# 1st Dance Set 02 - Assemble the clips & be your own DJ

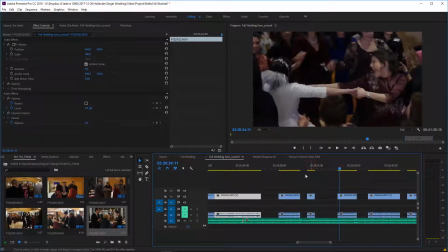(16:26)
Here I have 3 clips in a row. Okay, this is an extremely long clip.
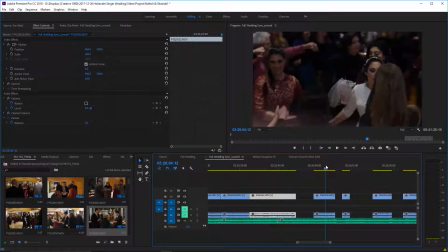(16:32)
If you look at the length of the other ones, this one's just significantly longer. Now, if you look here, we have a few continuous clips.
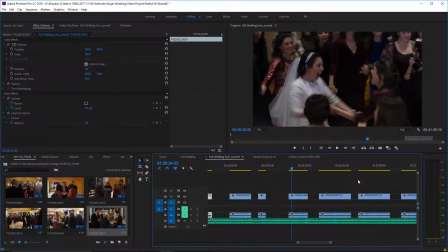(16:40)
So we have 3 continuous clips of the ladies. So we're actually going to split this one up.
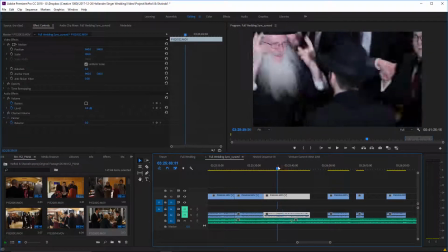(16:49)
And you want to look for a natural point to split up. So here he was dancing with one person.
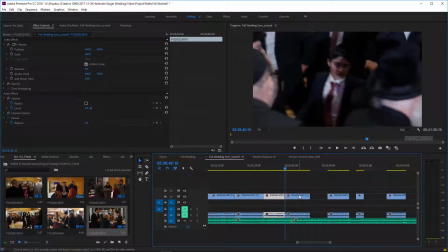(16:56)
Right, so we're going to cut it right there. And remember, the cut always has to be on a beat, even when we're making these adjustments.
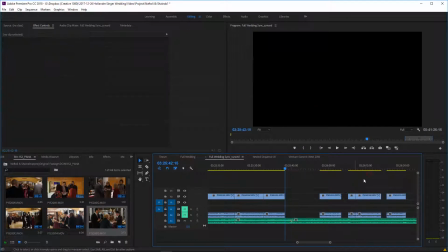(17:04)
So we'll stick that over there. And now we're going to put this lady's clip.
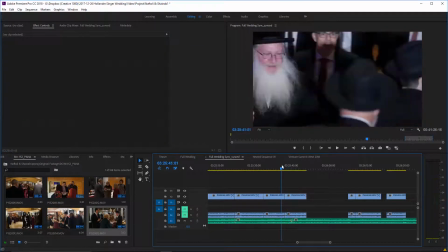(17:10)
And this should work.
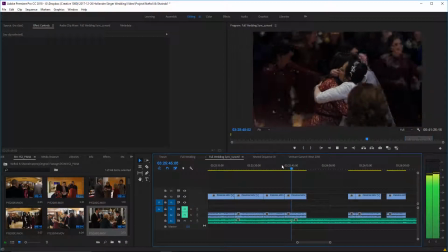Alright, you'll notice the people are still bouncing to the man's music. Alright.
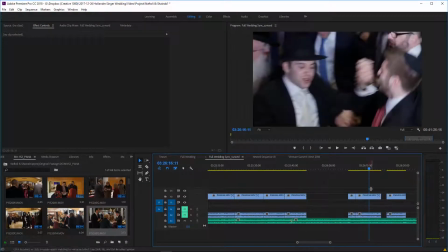(17:25)
Alright, so right there is a good point to stick back in that clip that we missed before.
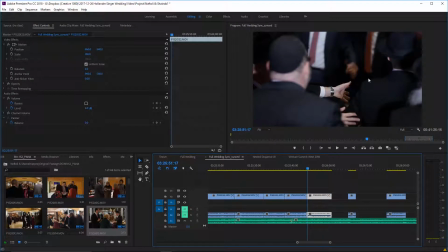(17:32)
I don't want to go to the exact point where I cut it, because you'll end up putting together that it was a...
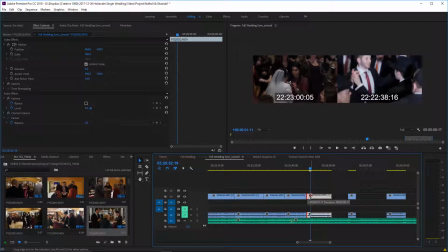(17:39)
So we're going to just find where he actually starts dancing with the next guy, and...
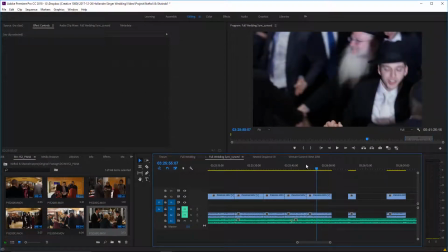(17:47)
It's a drop off. I don't like the way they look dancing.
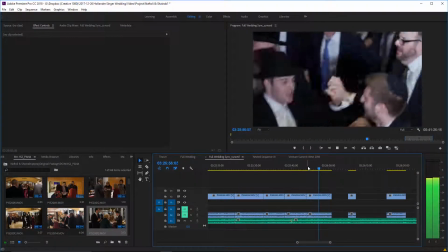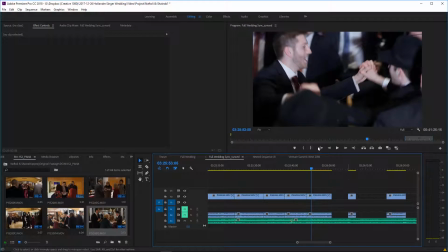(18:00)
Okay, so the way I'm gonna get this clip to line back up, because I don't like the way it's lining up, I'm gonna mute the main audio. I'm gonna just listen to the camera audio now,
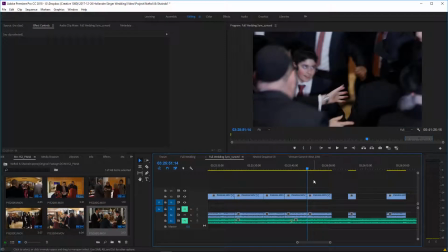(18:09)
and we're gonna make a new cut point based on the audio that's coming out of the camera, again on beat.
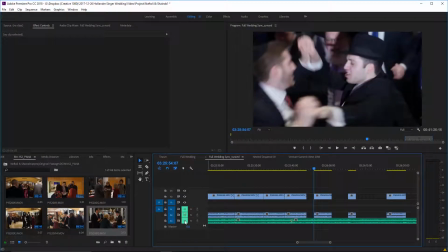(18:18)
So right there was a good beat, and now that should line up with this point in the music.
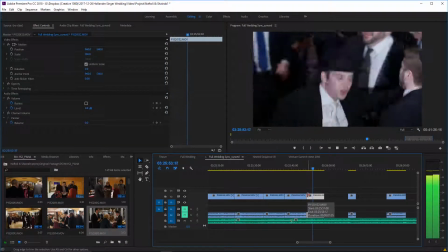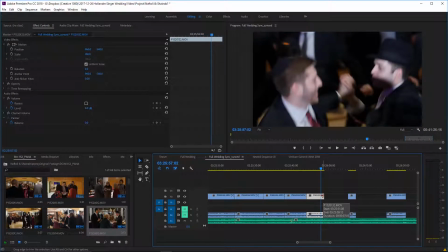(18:31)
Okay, this clip for some reason isn't doing exactly what I want,
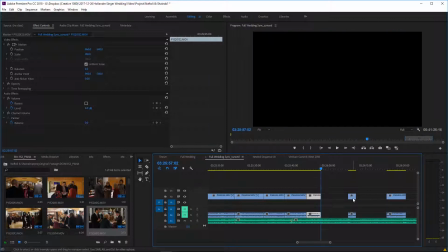(18:36)
so I'm gonna choose to play it for a little bit less than the usual.
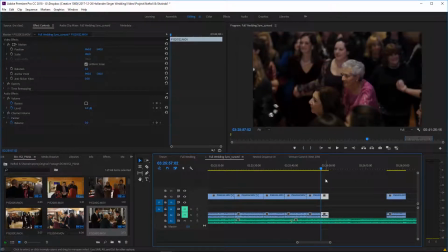(18:43)
That way it doesn't stand out as something that's off.
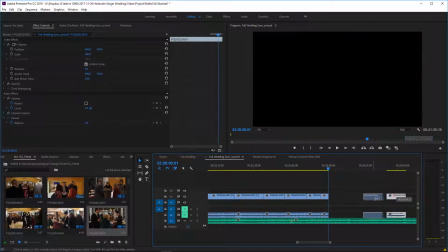(18:49)
Now, this clip here can go right next to this one, even though they're both ladies' clips,
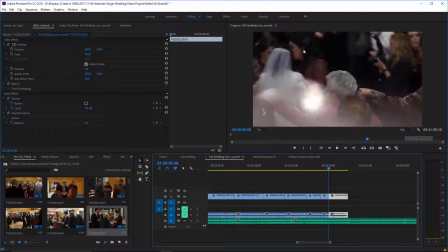(18:55)
but they're different perspectives, and you can actually see that girl in the maroon here is actually standing over there. So this kind of works, even though it was shot by one camera.
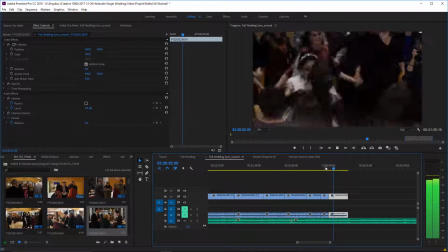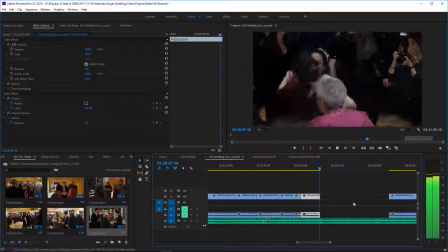(19:13)
And again, notice how they're dancing to the music. Alright, we're going to stretch that.
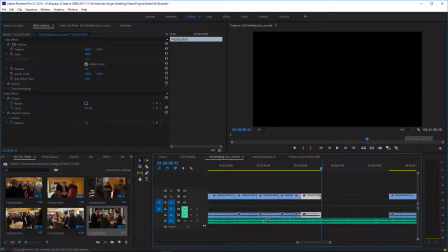(19:19)
Usually I have a little bit more room.
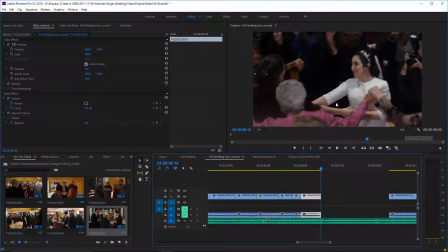(19:22)
If not, you got to do something else, but in this case, I was able to stretch it a little bit longer without the camera moving.
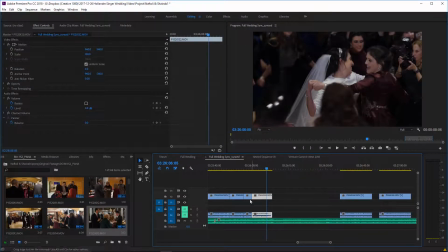(19:28)
Again, because the point where I originally cut it, wherever this clip was, you know, somewhere over here,
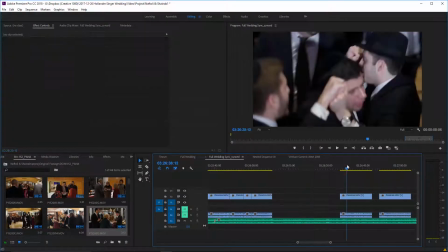(19:34)
just worked out a little bit differently than what I have in the final. So.
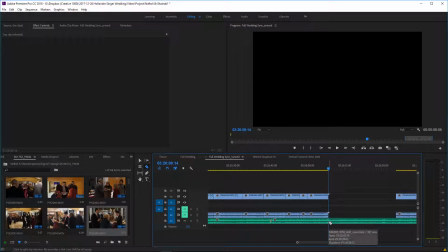(19:43)
Okay, and I think that's a good point already to think about changing up the song a little bit.
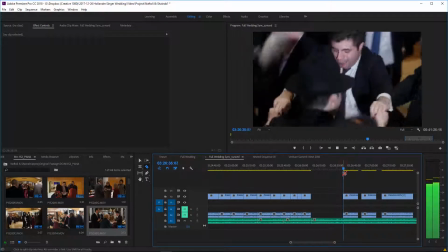(19:50)
So let's see. Actually, not yet.
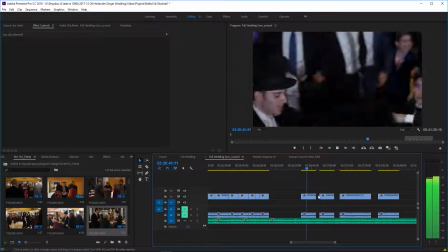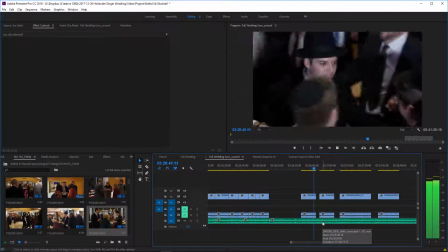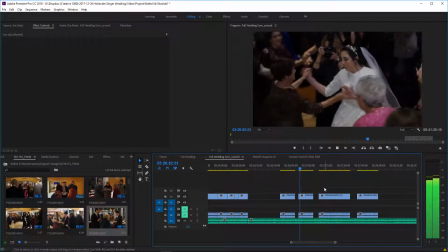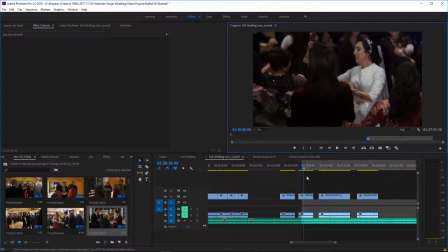(20:11)
So right over there, they have a change of song.